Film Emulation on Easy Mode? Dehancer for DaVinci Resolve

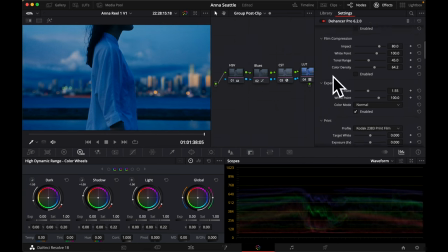(4:32)
And if we just tick that off real quick here, let's actually take that off and take off a bunch of these settings. Let's just take it all off. On some of these, you'll notice a big change, and on some of them, you won't.
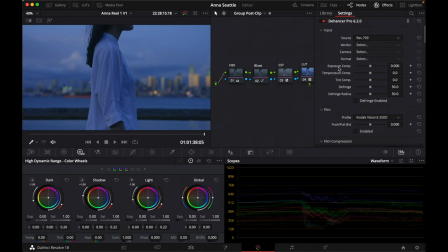(4:49)
So this is what was being fed into Dehancer, and then let's just kind of slowly go through
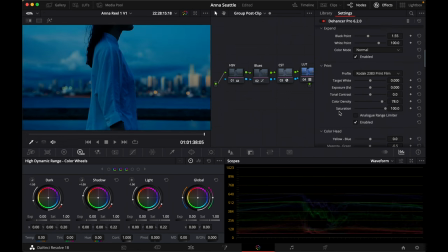(4:58)
some of these additions. The film print adds a ton, I'm sure you're aware. Kind of deepens and darkens everything. And
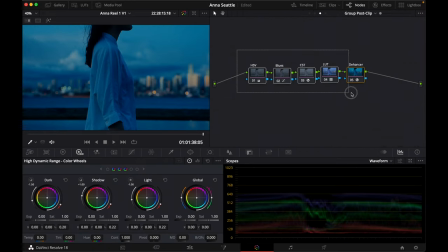(5:14)
that is where we are after some pretty quick and painless film emulation.
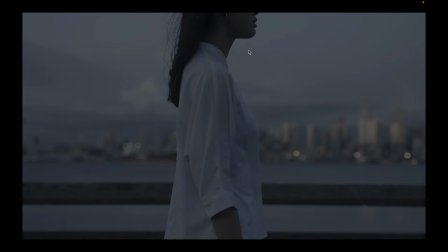(5:22)
You gotta be happy with that outcome. So that is all at the group post clip.
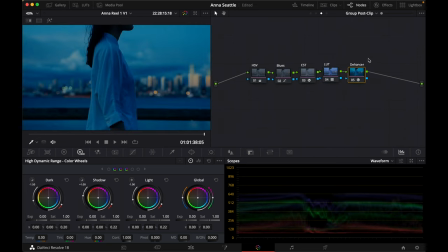(5:27)
That's everything off. and then everything on. I think that looks amazing.
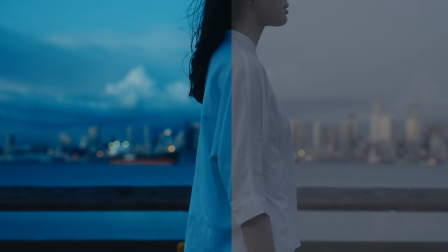(5:33)
We'll do another quick before and after wipe for you right here. And yeah, I'm super happy with that blue hour look.
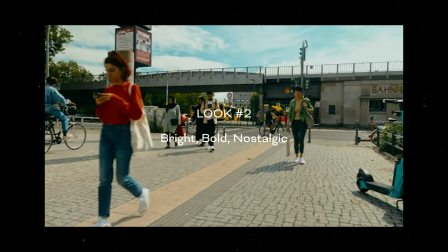(5:44)
So for the second example, I wanted to go an entirely different direction and actually use some vlog footage from a trip I took to Berlin last August.
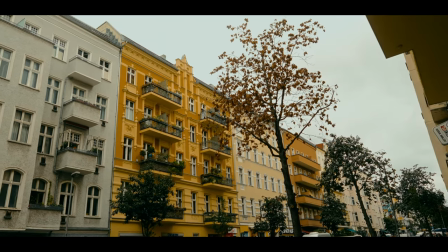(5:53)
There are bright and bold colors throughout the city, so I wanted to go for a colorful film look that can also be used for more of a bright,
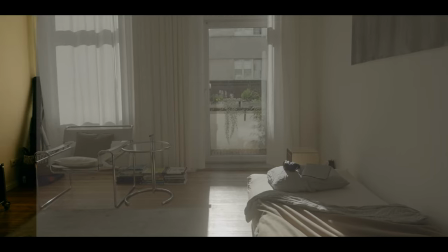(6:00)
bold commercial look in the right circumstances.
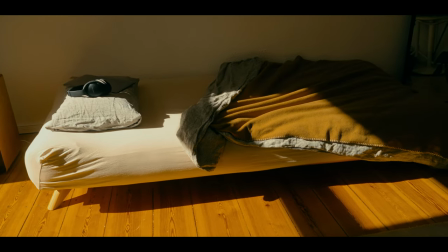(6:04)
I'll get right down to it and show you guys what film stock, film print, and other settings in Dehancer I used on these. So here we are again in DaVinci, and we've dialed in this kind of fun, bright, bold look with Dehancer.
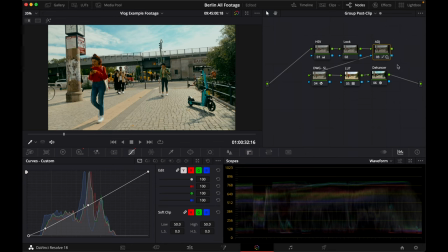(6:17)
And it's the same color management as I had in the last example, so let's just get straight to what I used in Dehancer.
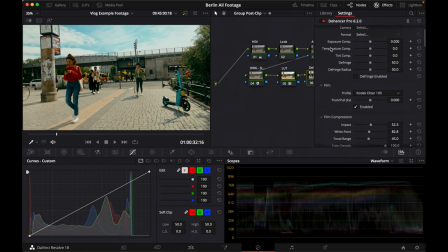(6:25)
So when I was choosing settings in the plugin to go with this kind of fun, bright, like vlog style footage in, you know, a beautiful city, lots of color, lots of people, I opted for Kodak Ektar 100.
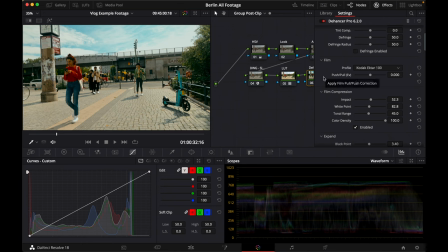(6:41)
Some of the characteristics just really fit the mood I was going for, and I love how these turned out. I ended up going with the Fujifilm 3513 print film on this.
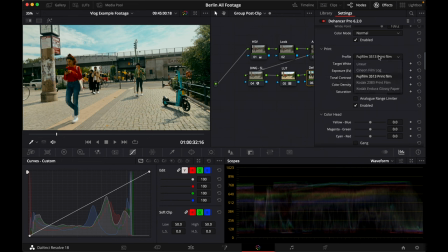(6:55)
I thought it paired really well. If you want to see real quick, I can go to the 2383. That actually looks really good too, but I think just the Fuji brings out a little bit more of those greens and like is a little bit more tame,
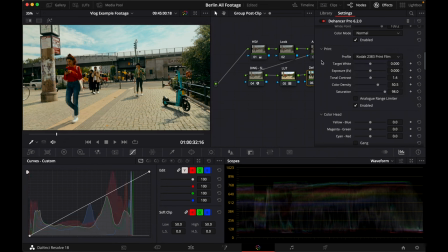(7:13)
yeah, on those shadows. Like the shadows get more red and warm with the Kodak 2383. With the Fuji, stays a little brighter and a little bit more like the shadows kind of stay a little bit more neutral, maybe a little bit more like cyan, which I thought paired really well with like the sky,
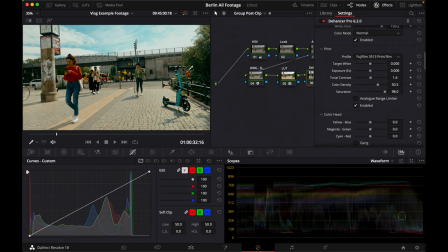(7:32)
the reds, the yellows, the foliage. So then you just have like little tweaks to like things like film compression. It just like really helps rein in the dynamic range.
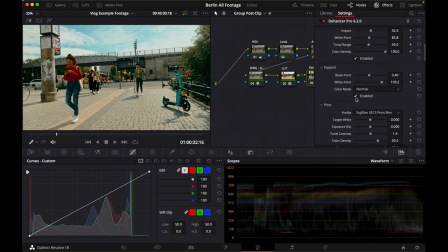(7:47)
You've got things like messing a little bit with the expand tab. I think that does a tremendous world of good. Just bringing like that sort of level down to where it looks more believable. Tiny little adjustments to things like shadow tone, bringing a little bit more coolness into the shadows.
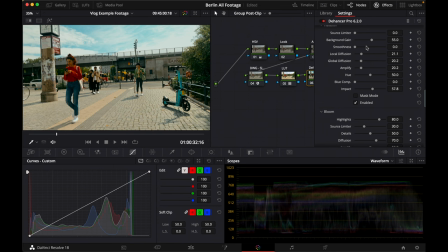(8:08)
Pretty typical, you know, grain settings. And then once again, typical halation, fairly minimal. And I didn't actually put any bloom in this time. I found these particular adjustments in Dehancer to be really versatile, like whether you have a shot like this that's outdoor with some kind of hazy sunlight,
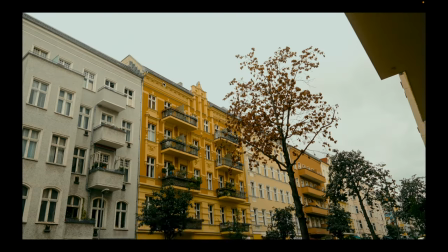(8:27)
people walking around, you know, whether you have like more overcast look with these bright buildings,
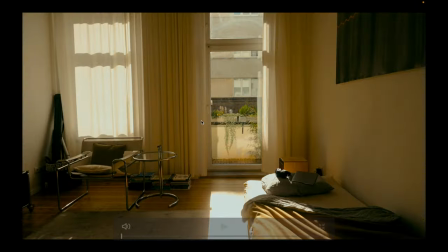(8:34)
just like looks really good. Even an interior scene, it just looks really warm and nostalgic.
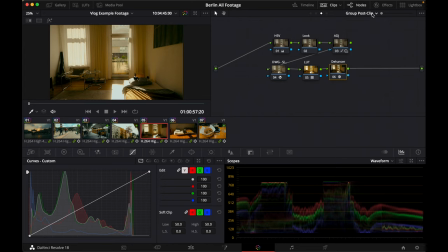(8:41)
And of course you have to go in and do a little bit of color correction. You can't totally depend on the plugin to synchronize the look across these. That's not something that we have a ton of time to get into today, but it's fairly simple if you just go to the clip level and adjust things like white balance, exposure, highlights and shadows,
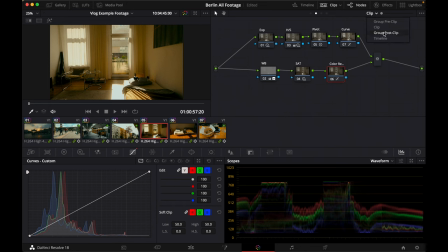(9:02)
different amounts of saturation, all that kinds of stuff really help dial the look in on a per shot level. So I just wanted to take a quick moment to say that if you're interested in purchasing the plugin for DaVinci Resolve, After Effects or Premiere Pro or Final Cut Pro, you can use code TORI10 for 10% off.
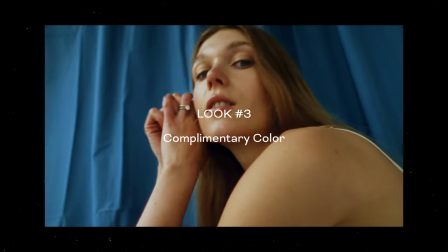(9:22)
Now let's get back to a few more examples. Okay, so this third example is from some recent footage I shot that has this kind of complementary color scheme and some really cool opportunities and making that really pop and just be on display.
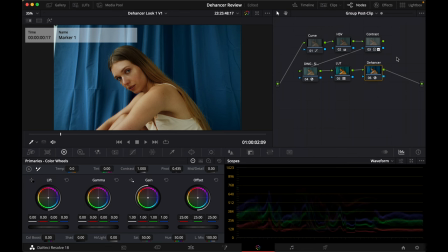(9:37)
But I have a couple things I want to mention to you guys. The first thing I'd say is it's not necessarily always the best decision to do a ton of color correction and to make your image look like really, really great before it hits this Dehancer node. I've actually found that if you do too much color correction before you have the emulation turned on,
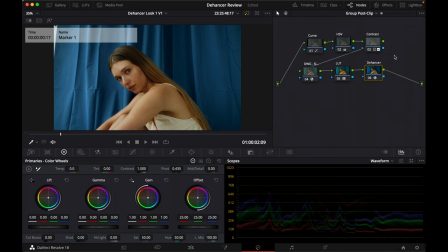(10:00)
it can kind of almost like overbake the footage. So a lot of times I'll go into Dehancer pretty soon in my kind of decision tree and I'll pick some profiles, and then I'll do, with that turned on, I'll do some of my color correction underneath that.
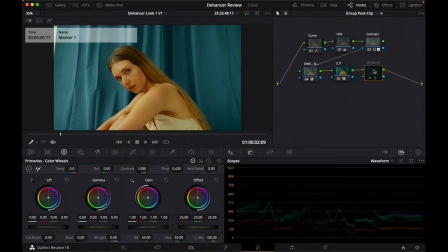(10:15)
Cause let's give you an example. Like if I turn the Dehancer node off, I feel like this footage just looks very unbalanced. It looks cool. Like I'm not saying it's necessarily wrong if you want to go that direction, But it looks unbalanced to me.
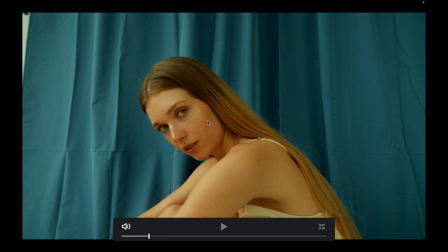(10:31)
So if I were to balance this out and get the skin tones exactly where I wanted them and the backdrop exactly where I wanted,
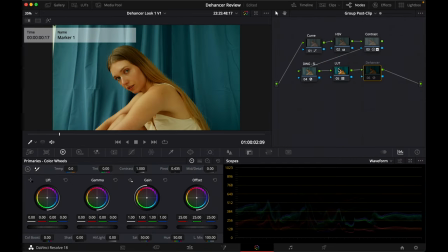(10:37)
when that eventually goes and is fed to this Dehancer emulation, this node, it might overbake. Like if we turn this on, you'll see how the skin kind of falls into place, at least for the look I was going for, more of that kind of cool toned, like deeper look.
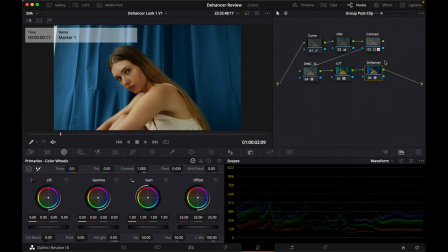(10:58)
So just something to note is don't necessarily overcorrect before you send the image to the Dehancer node. The second tip is just to be really open-minded with testing and experimenting with the plugin, because for example, on this grade,
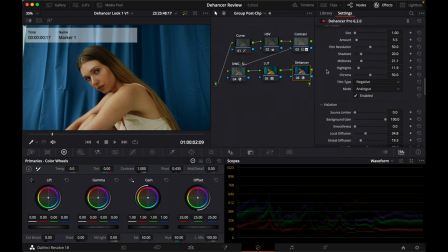(11:19)
I know I've been using a ton of like the 2383 on a bunch of my other grades lately. Like probably 85% of them I use the 2383 print. On this one, I actually went with Kodak Endura glossy paper. I thought it looked amazing.
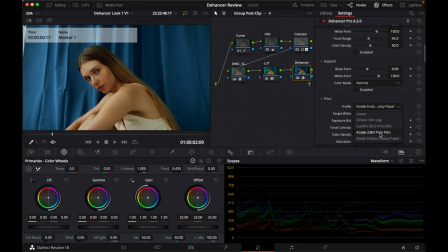(11:39)
Like if we switched this to 2383, it's not the move on this grade, in my opinion. It just looks, and the skin just doesn't look realistic to me. The backdrop looks overbaked.
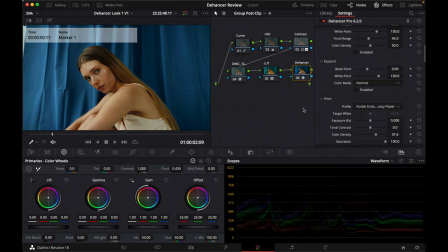(11:53)
If we switch this back to Endura, I think it looks definitely stylized, but really nice. And then as far as the film stock, I used Kodak Pro Image 100, which is one I hadn't even used before. So it just goes to show that tip of like, be really willing to go in here and experiment. The more you experiment, the more you pair different film stocks with different film print emulations, even things down to like, I had barely touched this setting in the past, the temperature compensation.
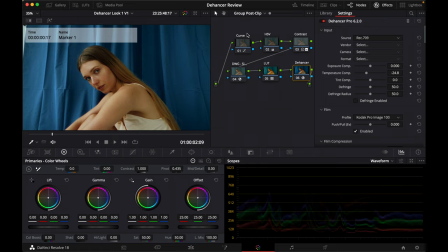(12:29)
And yes, you could do that kind of upstream in your color correction, but just be fluid and be like open to, sometimes you do like a temperature adjustment at the clip level, right?
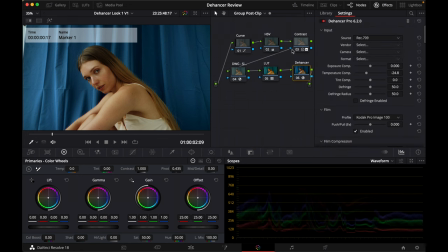(12:45)
Sometimes you do some of that correction there, and sometimes it looks really good right on in the Dehancer settings.